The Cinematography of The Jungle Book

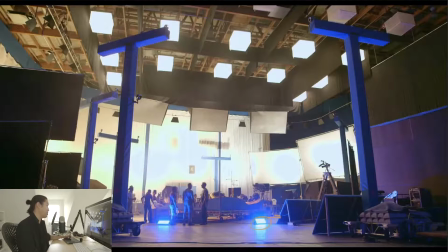LEDs on the floor to light these panels. LEDs up here to light the blue screen when they're shooting the blue screen. And these are ambient lights that can be dialed up and down as needed to add ambient from the top. Very cool. It's kind of like one lighting setup and you just dim it around. And there's some special builds that happen too, but that is a virtual production set.
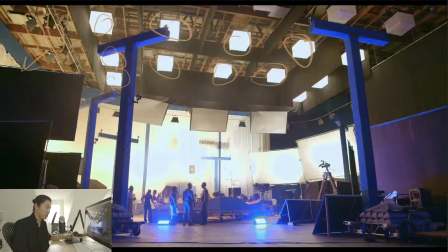This is a pretty big one. It's pretty cool. This is a friend of mine, Girish, and I might still be doing an interview with him and the virtual production team from Jungle Book. We're trying to get clearances from Disney, but I got impatient and I wanted to make this video because it's so cool. I wanted to get it out there. Girish, and I forget his name. It's in the interview. He is the virtual camera layout TD. That's sort of the name. These two are essentially running the virtual set.
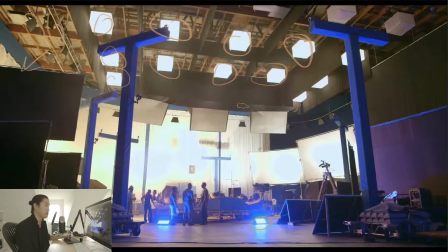So we have our real set here, but who actually puts together the virtual set? So moves around the assets in the virtual world. That's these two guys. So a lot of the lighting that's happening in the virtual world is being controlled by them, and a lot of the art department placement is happening from them. So they're kind of like the virtual art department and the virtual lighting department. And you'll see that there's only one of each on a movie this big. That's what technology allows for. So these are kind of your virtual crew, essentially. So you're the DP, but these are the people that are going to be executing it for you on set on the virtual. And you need to get the virtual right, you need to get the pre-production right, or else the final image will suffer. It won't match, it won't look good.
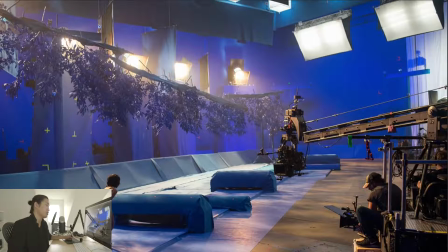So we're going to look at a couple more shots of the stage and break these down. Like I said before, we do have T12s, 12Ks, and they're all coming from the same angle because they're supposed to feel like the sun coming through trees. And we see that they went through a lot of effort to make these blue trees so that the light coming through them when it hits him is dappled like light coming through leaves.
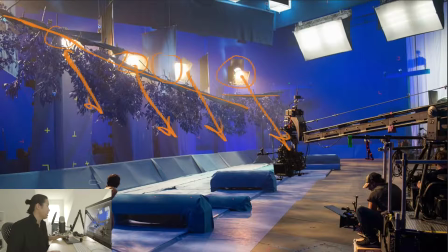That would be very difficult to do any other way. Like I said, here are the blue flats. I call them like footers. They're kind of like floor molding for a house, and just make sure you don't see the transition behind it.
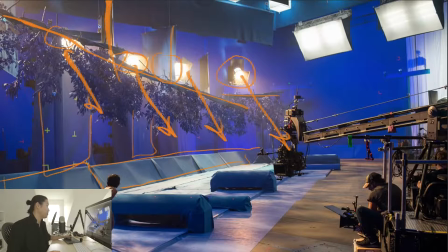And then the stands that these lights are on are being covered in blue, so you don't see them. And then they're each being cut off from each other with these solids, as are the space lights up here. These are big. They're bigger than I thought they were. Maybe they're 8x5. Looks like there's Luma panels in there by these by the bulb shapes here.
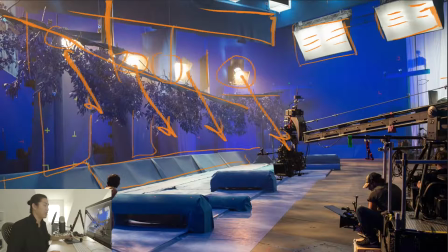And so those are just going to add fill light from that direction. And then what's cool is that they went out of their way to use this electric car plus a handheld camera. So they're getting 2 angles at once. Both are having their position and rotation tracked, and they're doing real camera moves with real people.
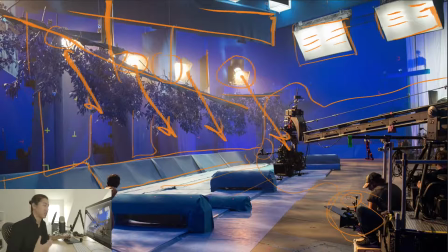So it makes it so that it makes it feel more realistic. So this is something that actually could have happened, even though the execution in the end is very CG.
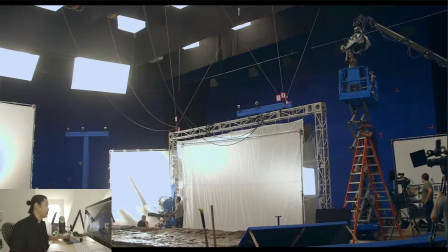For the lighting, they did a lot of amazing things to make the lighting interactive. If you watch the video of this, this is actually a projector, and there's light changing. This is constantly changing and animating. The VFX department actually made the animations for the light. So this light source is just blinking and changing. It's making it look like things are happening in the lighting.
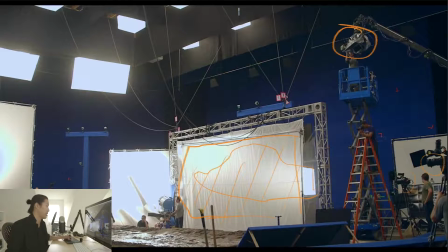We see this high angle up here, a couple witness cameras, a bounce again into the 12 by here, another bounce here. The backlights are on, the ambience are on. We've got our mud path here.
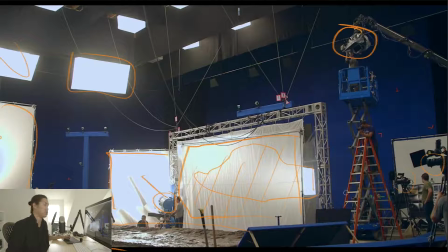So pretty cool stuff. So there's still a lot of live action lighting happening. It's just all about facilitating the final image being good. It's not like you're lighting the whole set. You're really doing some interesting hybrid where you design the lighting in 3D first.
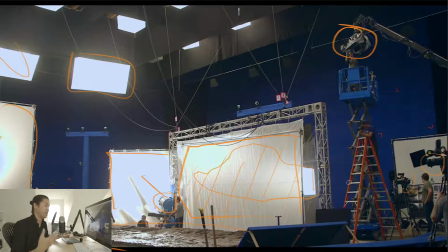Design the lighting in 3D first, and then you work with the VFX team and the Tech Viz team to make sure that the set gets built the same way that you need to. So you build the set in 3D, or the art department builds it in 3D, and then they have to basically recreate certain parts in reality.
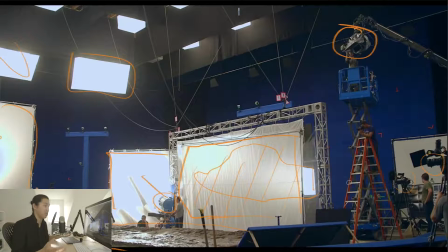And you have to recreate certain parts of the lighting and the camera work in reality. So you're a piece of the pipeline now.
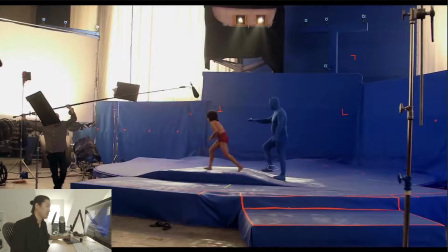You're not as big a piece as it used to be. This is pretty cool. This is a turntable. This is a big circular thing. You can see it here. And the whole thing is spinning. So he's able to just continuously be walking and walking and walking.
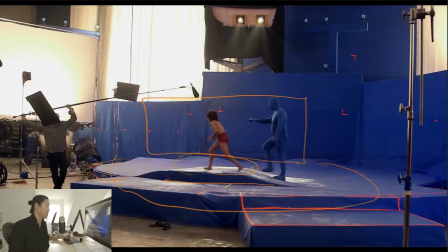So you can stay here. So instead of having be a treadmill, which would be flat, they actually have bumps built into it. So it makes the terrain seem like he's actually moving up and down. So that's pretty cool.